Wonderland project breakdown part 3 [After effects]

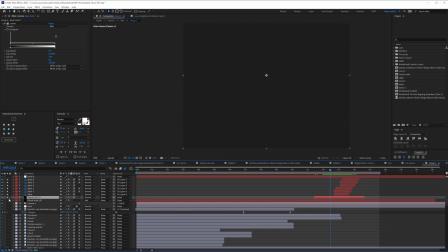(11:36)
this is the the the thing that darkens everything and then we have the slashes here so the slash is just a stroke so i put a
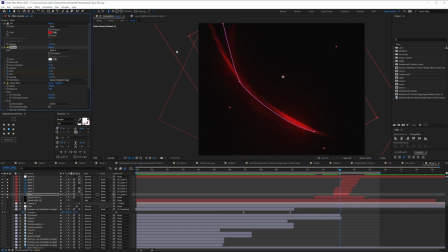(11:43)
mask and then i use the stroke effect which just reveal original image this and yeah it has a start and it has an end that's it so i color it and i give it deep glow which is the thing that's making everything looks good that's it that's that's literally it and then you have more
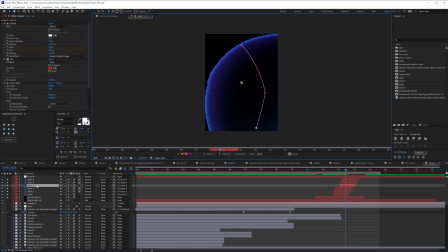(11:59)
slashes here and also here so just so that you see what this is this is a slash so this is done by martin and what
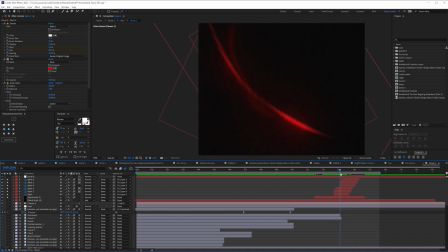(12:07)
i do is i just reveal it using the stroke and every time there is a slash i will basically wiggle the screen as i showed you with wiggler that's
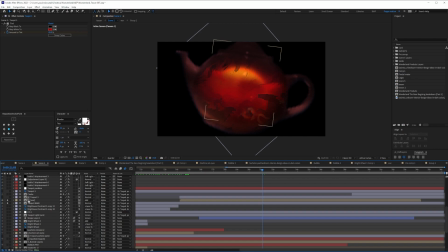(12:15)
it that's how you have this scene now that the scene is done let's look at how the crack was done so that's the crack
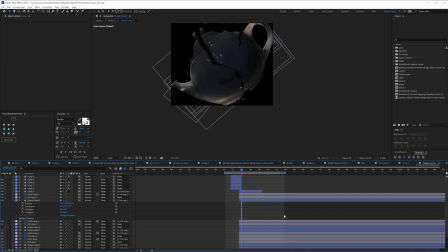(12:24)
so what is actually happening here there we go let's go into the teapot main to understand what's happening so this is the teapot
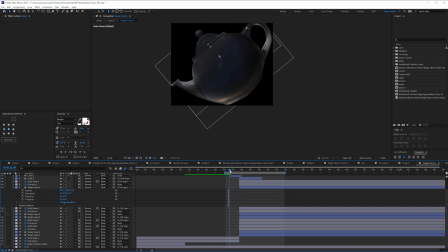(12:31)
what happened was during the crack the thing is going to go so fast so i have to be very particular about what i want so the first thing that happens in an anime before the crack is you see the pattern because the light is gonna burst out of that and then and
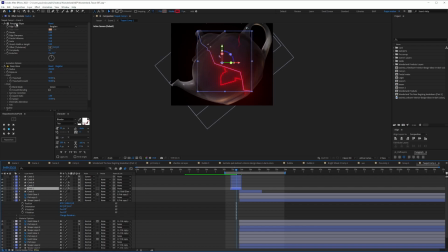(12:46)
the pattern is done using obviously just shape layers with a trim path okay and each shape layer right this is the shape layer as you can see so let's just focus
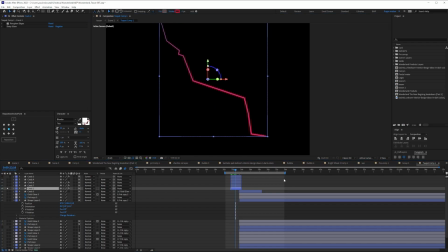(12:54)
on this one it's shape layer with trim path but then it just looks like a shape layer so what i do is i add a roughen edge and when i roughen it and i add deep glow it looks more organic and then you have a bunch of them to create a little bit
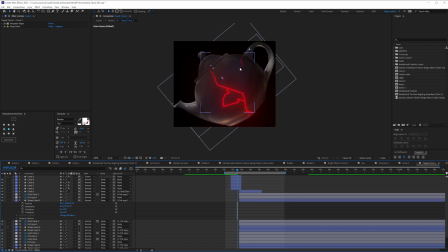(13:07)
of originality in the in the crack and it's not just a very simple basic crack so it cracks from a lot of places and then while it's going it's gonna shatter and slow okay and that some bits of this will fly away like this one here now that that is done if we
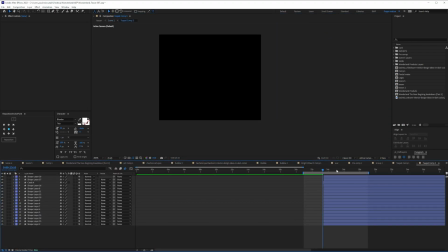(13:25)
go back here and we see this crack composition so what we see here is some bits will start flying so it's gonna be very sudden because it's a crack you know so it's like in an instant this will start flying and then they will slow down so let's just look at one of
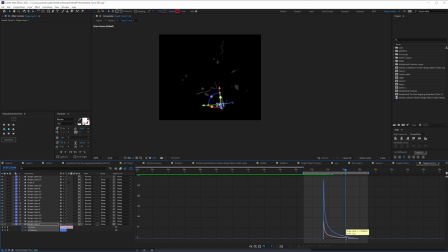(13:42)
them and if we look at the speed as you can see it's very sharp and then it slows down so that's what gives me that slow effect okay
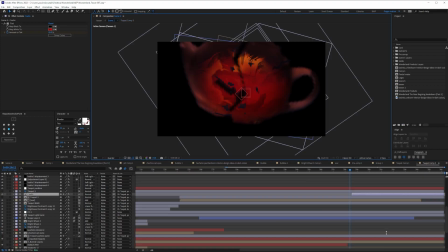(13:50)
so again it's very basic techniques but when you put them together it works and yeah that's how the crack was done boom that is scene two scene three is very is very straight to the point you can just watch it and you realize there's only one thing that we can discuss in Sintry. So let's just go right into it and end this breakdown.
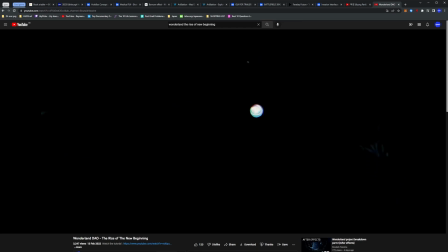(14:09)
So in the midst of editing this tutorial I realized that part three I spoke about some few things which the length was like 10 minutes so I didn't want to put it with this part. So I will end the video in this part and then we will look at part three on the next and the last part.
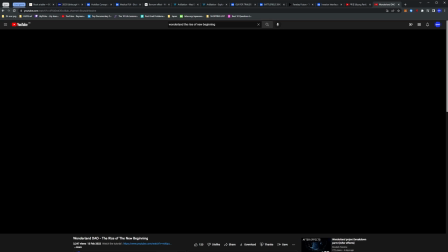(14:27)
Thank you so much for watching this. Please make sure you help me with that like button and thank you all to all my Patreons really really from the top of my heart thank you so much and if you want to get the project file you can just join my patreon as well my name is mr popo and we are
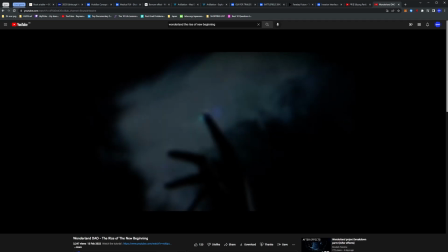(14:42)
popo i'll see you the next one